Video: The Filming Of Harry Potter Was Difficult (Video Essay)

Chris Columbus made the first two films more childish, and Stuart Craig had to adapt to his vision.
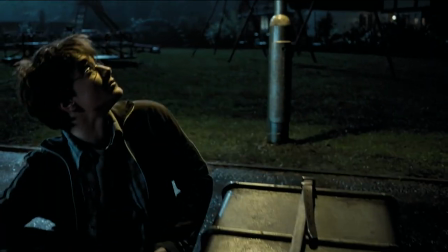501s
But that all changed when Prisoner of Azkaban was directed by Alfonso Cuaron.
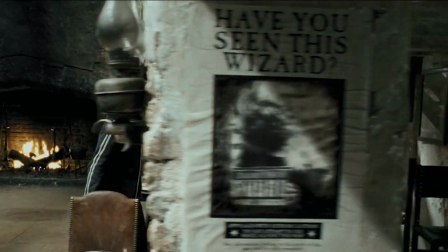506s
With his arrival, the approach of scenery has changed a lot. The production designer was given carte blanche to rework the design.
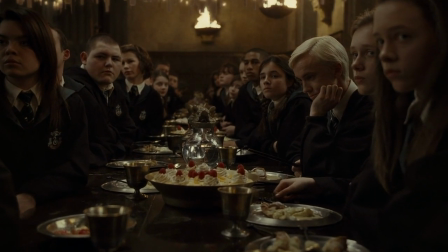513s
The lighting changed a lot, and the interior of Hogwarts changed almost completely.
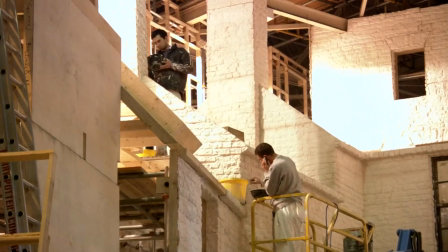518s
Stuart Craig admitted that he didn't quite like the design he came up with for the first two parts, so he rethought his previous designs.
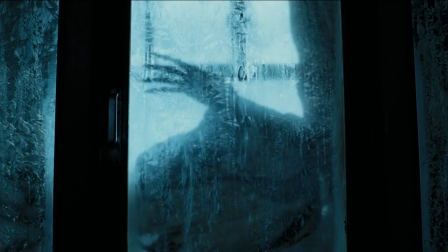525s
Cozy magic was replaced by dark fantasy, and almost all the changes were related to the mood of the scenery.
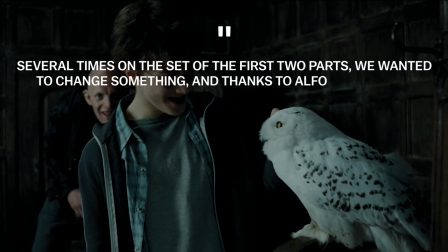532s
Several times in the set of the first two parts, we wanted to change something, and thanks to Alfonso Cuaron, our director, we were allowed to change the design in some aspects.
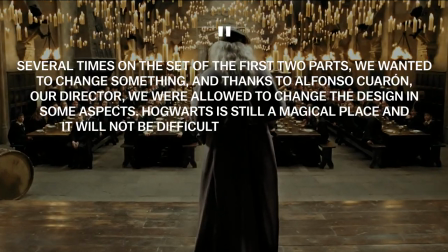541s
Hogwarts is still a magical place, and it will not be difficult to say, well, something is changing a little here.
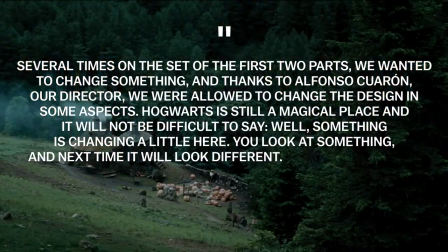546s
You look at something, and then the next time it look different. For example, I think Hagrid's hut in Prisoner of Azkaban looks much different.
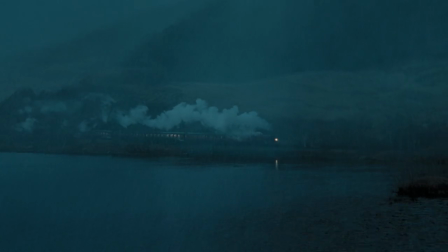554s
The gloomy setting was one of the reasons why many viewers consider the Prisoner of Azkaban to be their favorite part of the Potter series.
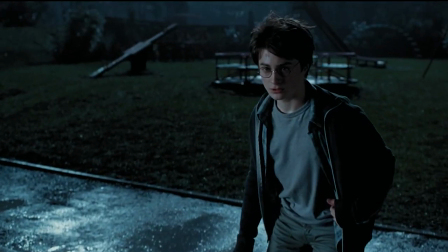561s
What about you? What is your favorite part of Harry Potter and why? Be sure to share your opinion in the comments.
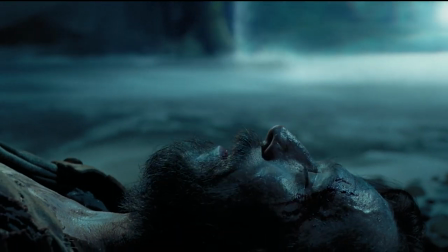568s
We read everything and like the most interesting comments.
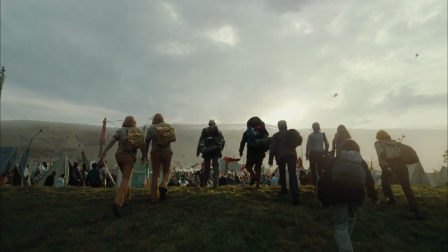571s
With the changes and the advent of new technologies came new creative solutions for decorations.
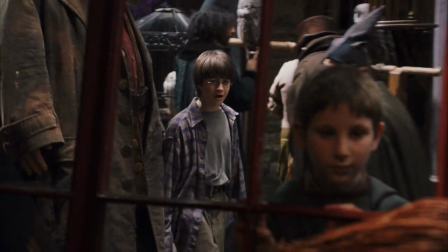577s
One of Craig's favorite locations is Diagon Alley, which he called a separate character in the franchise.
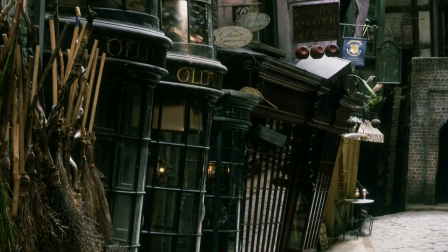583s
The production designer wanted Diagon Alley to look like it was frozen in time. Craig compared it to the environment from the novels of Charles Dickens.
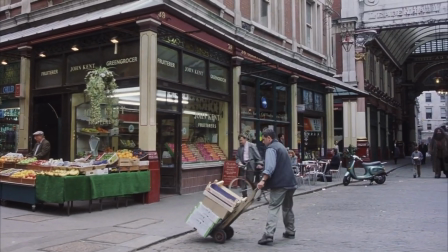591s
I took the image of London of the 17th and 18th centuries as a basis and drew part of the location based on the real streets of Brighton and York.
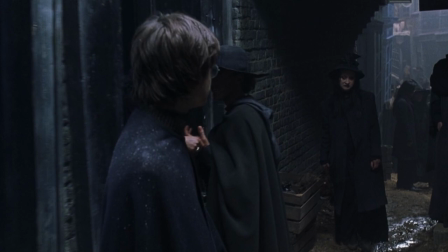600s
Craig thought that some corners of the area should look semi-deserted and creepy.
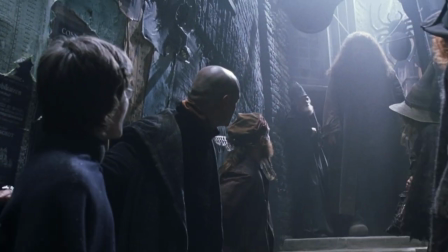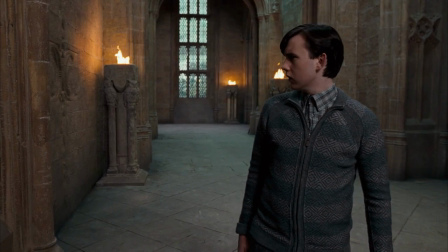612s
Another location that he highlights in the series is the Room of Requirement. Craig chose the decorations for this room with his team.
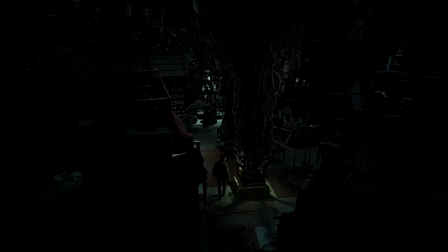619s
He visited dozens of rare furniture auctions and bought almost everything he could find.
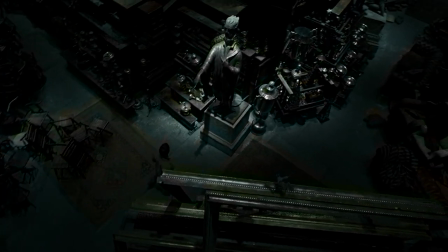623s
It took several months to collect things for filming.
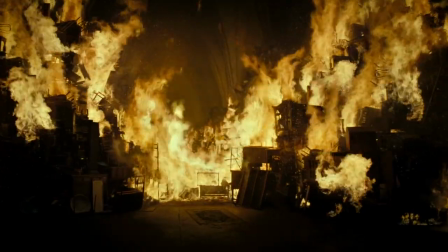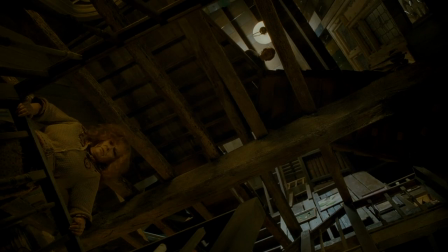632s
For eight films, the film crew built 588 sets. Only a few of them were used for the filming in parts.
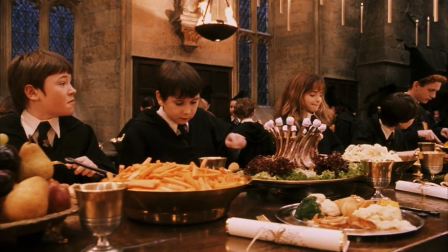639s
For example, among them was the Great Hall of Hogwarts, where all the ceremonial events of the school are held.
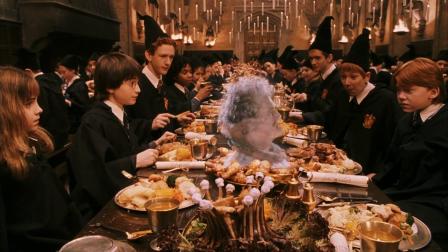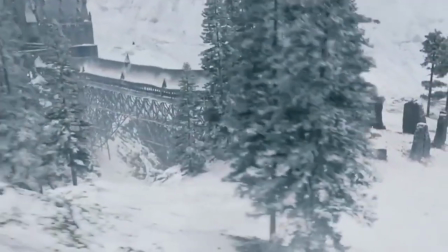650s
As we mentioned earlier, Deathly Hallows already used computer graphics with might and main, and the work of Stuart Craig wasn't so noticeable in them.
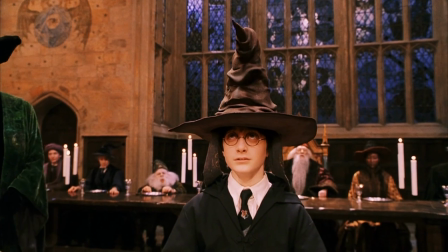658s
But it was thanks to the permanent production designer that the series retained its unique and magical look.
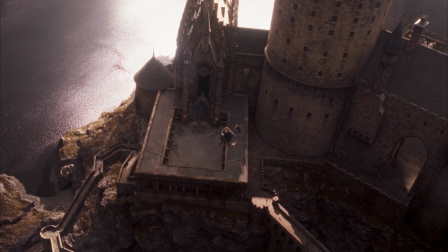668s
In Harry Potter, magic comes naturally with compelling special effects.
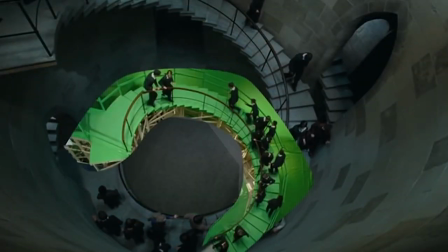672s
For example, moving stairs were created using a combination of real scenery and CGI.
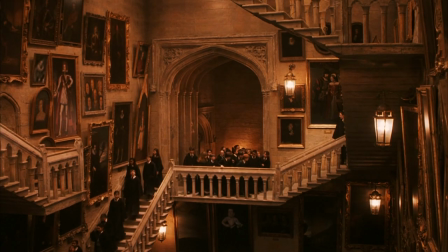678s
On the set of all parts, the actors climbed the same moving staircase that the engineers built for the first film,
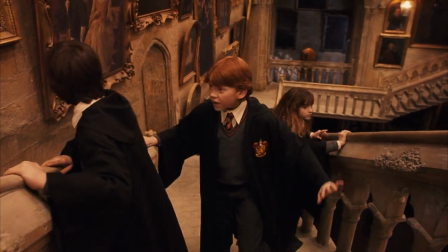684s
and then different computer models of this staircase were combined against a blue screen in one frame.
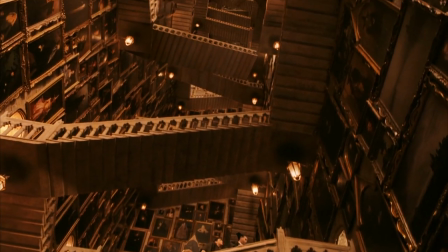690s
This created the illusion that in Hogwarts all the stairs move at the same time. However, it was much easier to make live portraits.
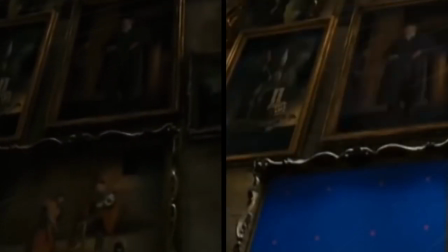697s
Within the framework where the paintings were hung, there was a blue fabric on which the necessary video clips were inserted during post-production.
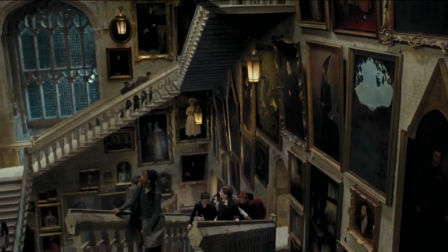705s
Most of the portraits in the large parts were drawn from scratch without the use of blue screens.
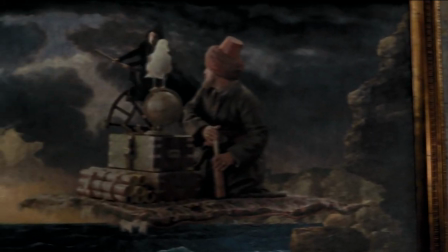710s
By the way, people in the portraits were played by non-professional actors and employees and producers of Warner Bros.,
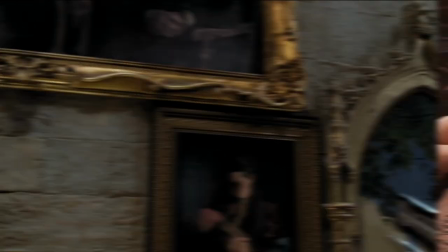717s
so they wanted to expose themselves in the franchise. They did almost the same with live photographs and newspapers.
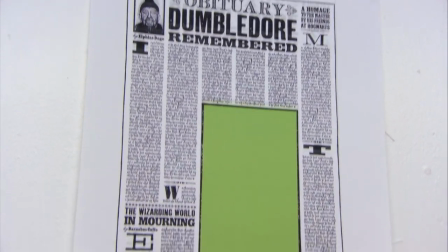723s
There are also video clips inserted in post-production. However, there they used a green screen on paper and various filters to age the picture.
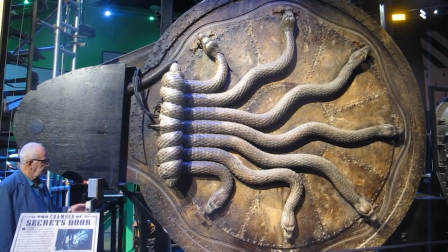732s
But the door on the secret room is not computer graphics. It really exists. it's completely mechanical, however, its functionality is very gentle.